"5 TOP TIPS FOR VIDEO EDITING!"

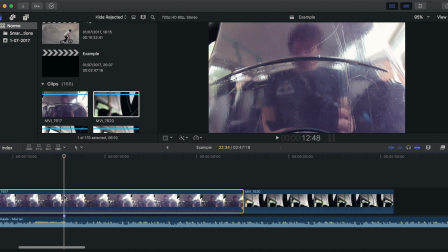(4:18)
So for now what we do is we cut the end off there like that, and then we've cut the beat there.
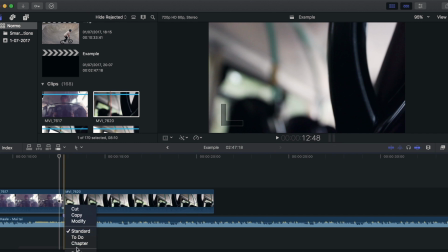(4:24)
So if we watch this back now, it should be time to the beat. And that's obviously in Final Cut, so I'm going to open up Premiere right now. And it's the same thing really on this, so I'll just get rid of these clips here.
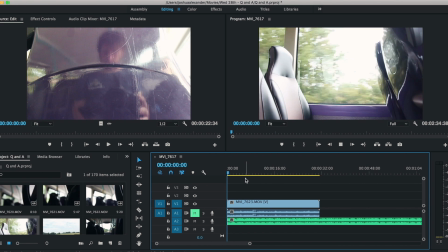(4:38)
We can find a clip, drag that on the timeline, and then obviously find a beat again.
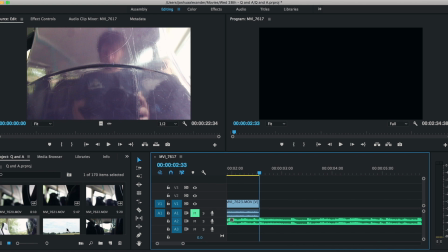(4:46)
So we cut that there, drag another clip on there. There we go, so now we're going to watch it back. There we go, so we've timed it very well with the audio. That's a great way to do it. Literally just press these keys or scrub through the timeline like so, and that's a really good way to find the beats and the music. The final tip which I can give you with finding the beats is that's using the marker tool, but you want to do this a bit differently. You want to play back the music, and each time you hear a beat, press the letter M, and then that will place a marker, so then you can go back to each beat. It probably won't be on the actual beat, but it'll be close enough so you can look back on it, and that'll be a quick way to do it. So I'm going to do it for like 3 beats just to show you an example of how I have to do it. So there we go, as simple as that. There's 2 different ways which you can cut to the beat of music. Tip number 3 is taking out unimportant parts. Now what I mean by this is you don't want to drag on videos, so such as vlogs, you don't want to just ramble on for ages, and you want to just make sure that you don't include the bits where you're talking for too long. And in general, just in videos, you just want to make sure that you cut it down as much as possible to keep it entertaining and not to bore your viewer. So now I'm going to head straight into the editing software and give you an example of this.
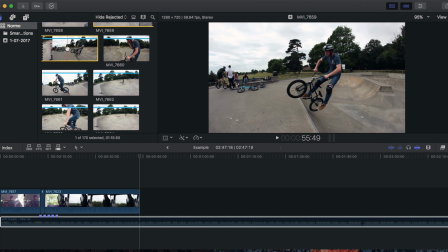(6:01)
So if I get a clip, and I'm just going to drag it in right now, if we watch this clip back,
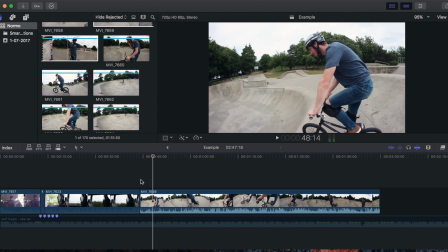(6:08)
you can see now there was like a bit at the start where there was no point of that, it was just me doing this. So there's no point of including that.
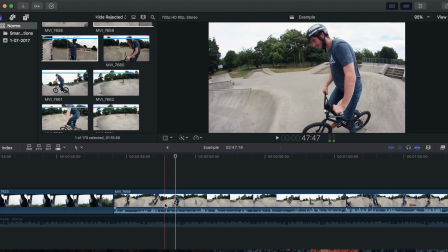(6:19)
So what I do is find a bit where it's actually quite good. So if I say attempt to, you probably can't hear that, but I definitely say attempt to, so then I cut that down.
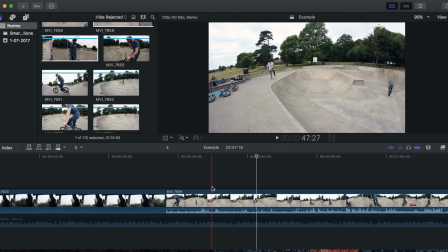(6:28)
What I could do is take this bit out here, so when I drop in there, because when I'm 180 and coming back, it's just no point in including that. So if I cut this out, and then I can scroll to when I come, so about there, cut it out, and then if you watch this, let's watch how much better it looks. There we go, so it's just straight into it, no messing around, and if you watch it back without the cut, just look how boring it looks.
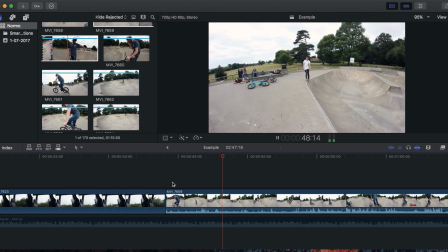(6:59)
See how it drags on, like you're just bored already. So you really want to concentrate on that, and I'm just going to give you another example now.
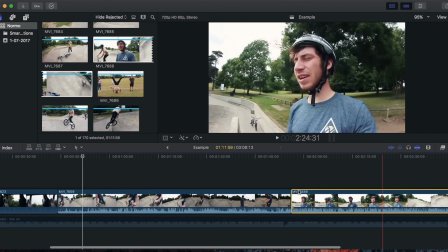(7:08)
So let's find another clip. So here we go, this is the one of me talking, rambling on, so let's find a bit which we actually want to use.
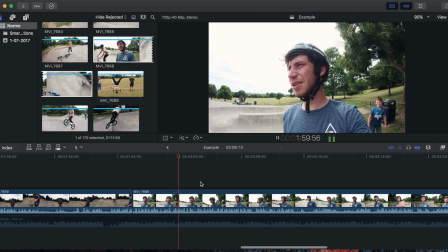(7:15) Yeah, so basically I was trying to bar spin, I tried like 50, 60 attempts, and I just kept failing, and then I fell off really bad in the end, so that's why I'm not trying it, but I might try later, but I don't think I will.
So you see how I just rambled on, I went like this bit.
But I might try later, but I don't think I will.
So I went, but I might try later, but I might do, or something.
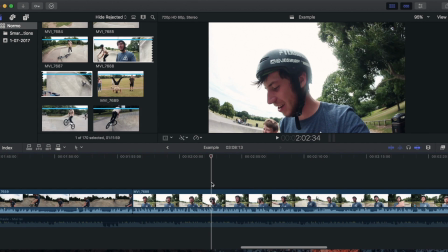(7:34)
So what I can do is, before that I can cut it and then get on to what else I say.
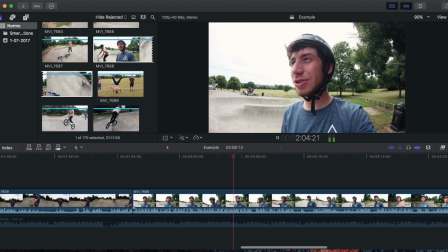(7:40)
So let's do that right now.
So that's why I'm not trying it, but I might try later, but I might try later, I'll actually keep that in.
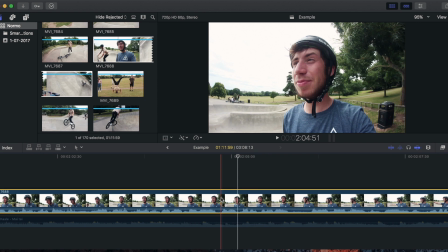(7:47)
I might try later, but so I want to cut out the other bit, so let's cut that. And then let's keep listening to it.
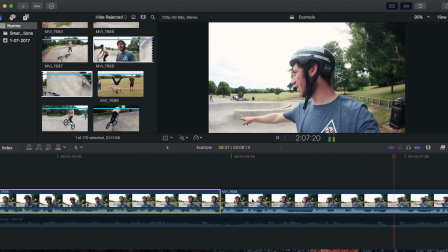(7:53) But I don't think I will. But now Harry's in bar, and he did. And then now's Harry doing a bar.
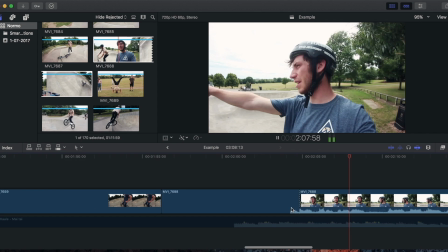(7:59) Now Harry's in bar, and he did a flow you just saw.
But yeah, there we go.
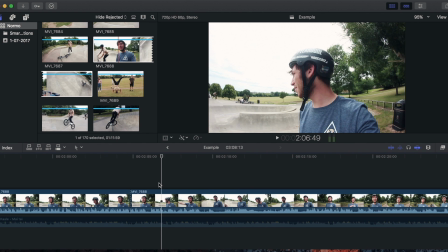(8:04)
And then I literally don't need that because it's just me talking about Harry doing a bar spin. Like I don't need that, so I can just skip straight to when he's about to do the bar spin.
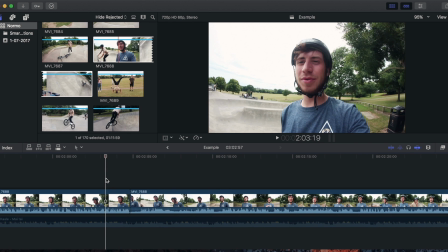(8:12)
Completely cut all that footage out, and then if we watch it back from like just before the cut, let's have a look how much better it looks.
No, I fell off really bad in the end, so that's why I'm not trying it, but I might try later. Yo, dude.